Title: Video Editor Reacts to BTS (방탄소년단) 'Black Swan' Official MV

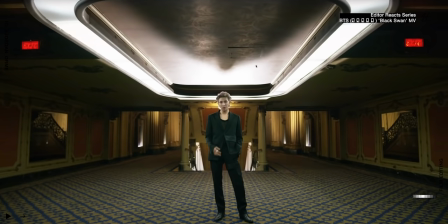4:05 Wow Again, there's a shadow at the top of the screen I'm sure there's a light down here in the stairwell and
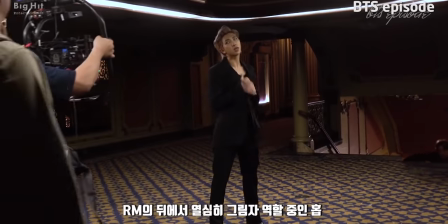4:12 I believe j-hope is in front of it Doing some dancing moves creating the shadow on the ceiling
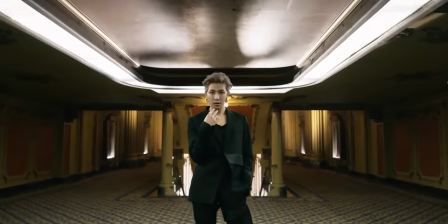4:18 I just love the symmetry of the cinematography in this video that we're using a lot of symmetry in wider shots to just capture the majesticness of the
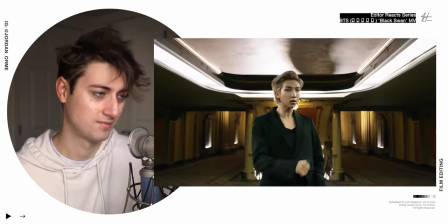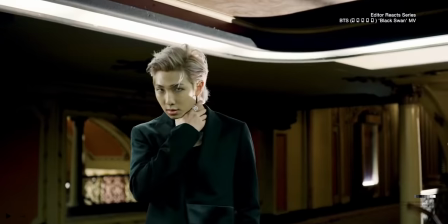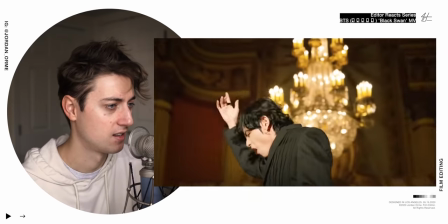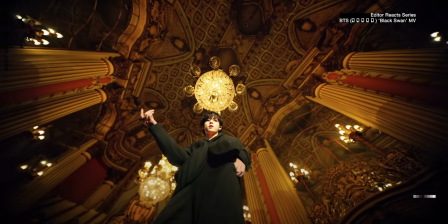4:45 I love a wide-angle lenses. Look at this because we have all these pillars going up into the ceiling We have a lot of converging lines all these lines point
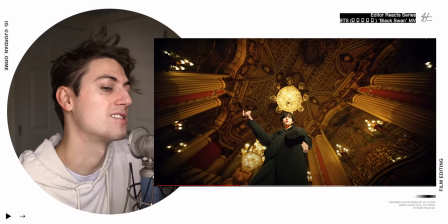4:54 up into the middle of the ceiling Which is where our subject is and that is just an aesthetic element that helps us draw our attention to where it needs to be in the screen
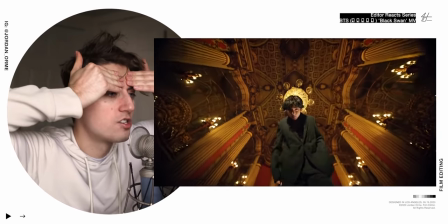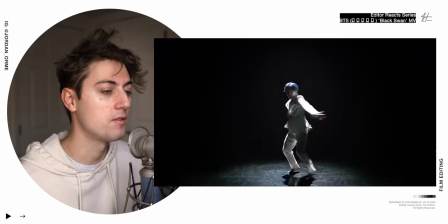5:08 They just make me feel so Dropping to tilting down. Okay lump ins. I see you
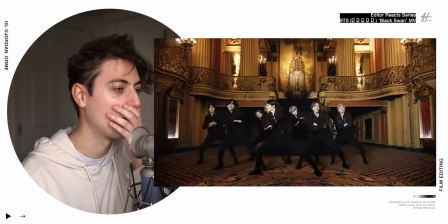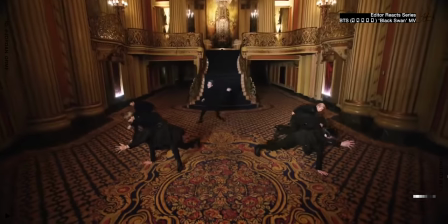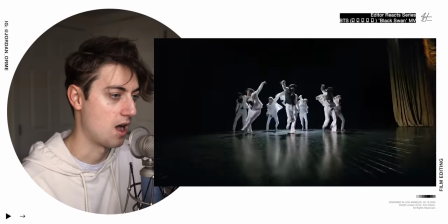Wow That was incredible
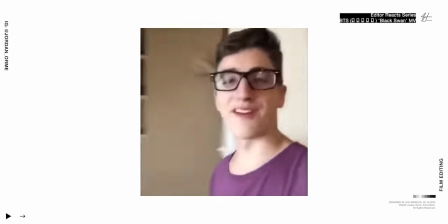5:46 This is one of my favorite cuts that I've seen so far you enter a room and forget why you went in there Oh, that's right.
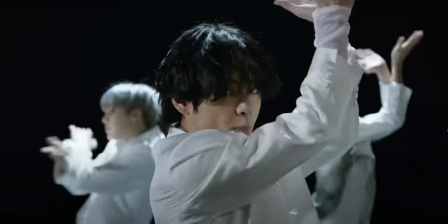5:53 I was getting chased by a serial killer because it's a close-up to close-up match cut transition But it's not really a match cut because
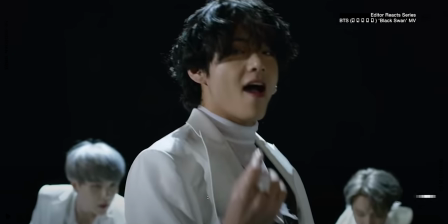6:01 we're not taking the character and cutting to a different scene with him in the exact same place Instead he's ducking down and then we cut to a
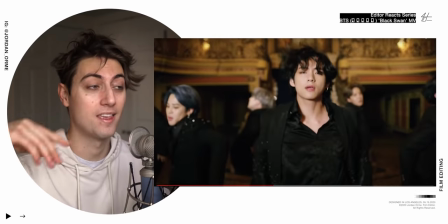6:09 new place and then he pops back up in a new place That's just a genius cut.
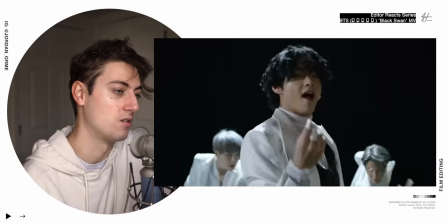6:14 It's just really good filming
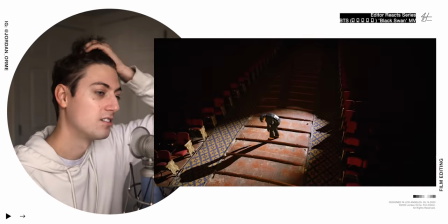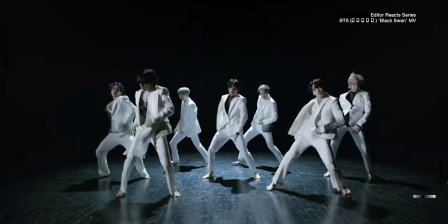All right, so I want to tell you guys about something really exciting called the bean club So the Bean Club is really cool because it is now a place where I get to connect with you all on a deeper level. I'd love to just talk about life, faith, music videos, anything that you want, private chat with you,
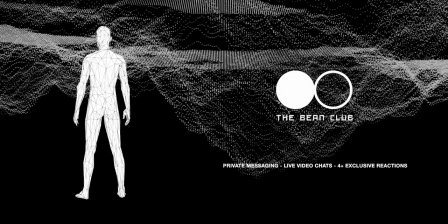6:44 have exclusive live streams, exclusive reactions that only you can see, a Twitter follow, voting power for new reactions.
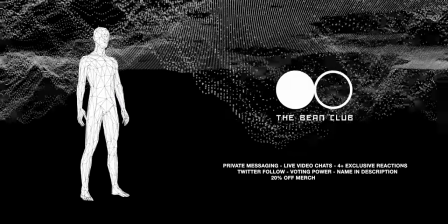6:52 I'll put your name in a YouTube video description. 20% off all my merch and early access to YouTube episodes coming out. All of this encompasses the Bean Club.
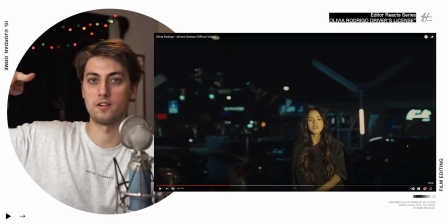6:59 The big thing that you will get though is you will get four plus exclusive reactions only on the bean club per month And in addition to those four per month, you will get all of the other exclusive reactions that I've done and though There's some gems in there y'all you don't want to miss that So hit the link in the description to join the bean club today and oh, it's gonna be awesome Join the bean club link in the description
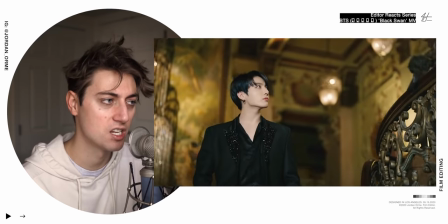7:21 Yes, and now we're in a slow motion scene During the instrumental
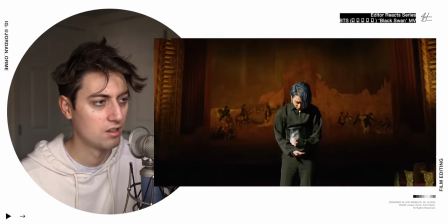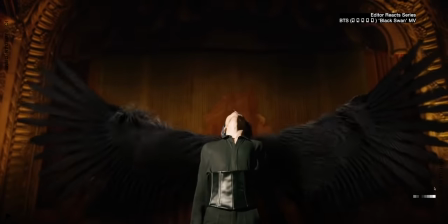7:33 Was that the effects or was that real cuz that looks crazy This is some of the best VFX I've seen getting you guys have too much money, bro.
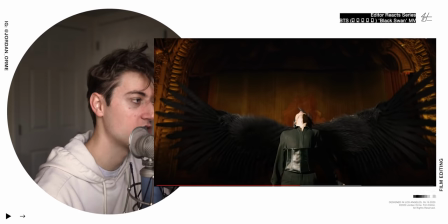7:44 Ah I think a huge thing that helps is the sound but also look at the texture of the feathers like they don't look fake This looks like the fuzziest thing ever.
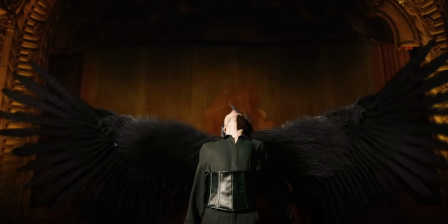7:51 I just want to give it a hug, bro Cuz that's that looks fuzzy as frick
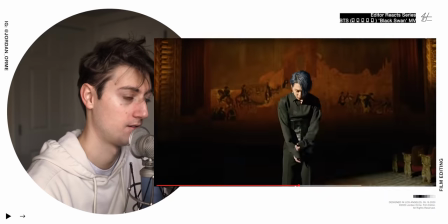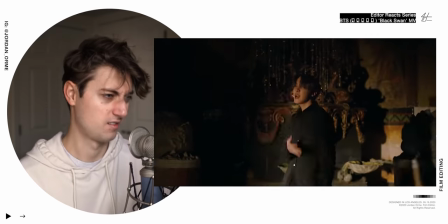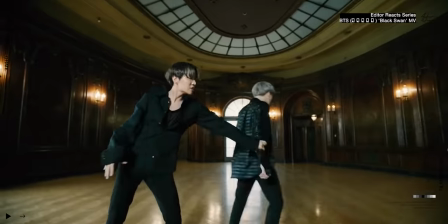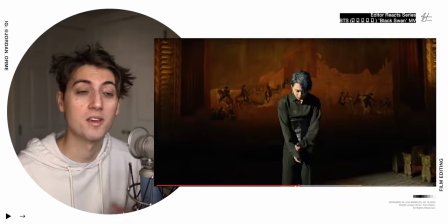8:12 I Love J hopes verse here because he's getting positive again.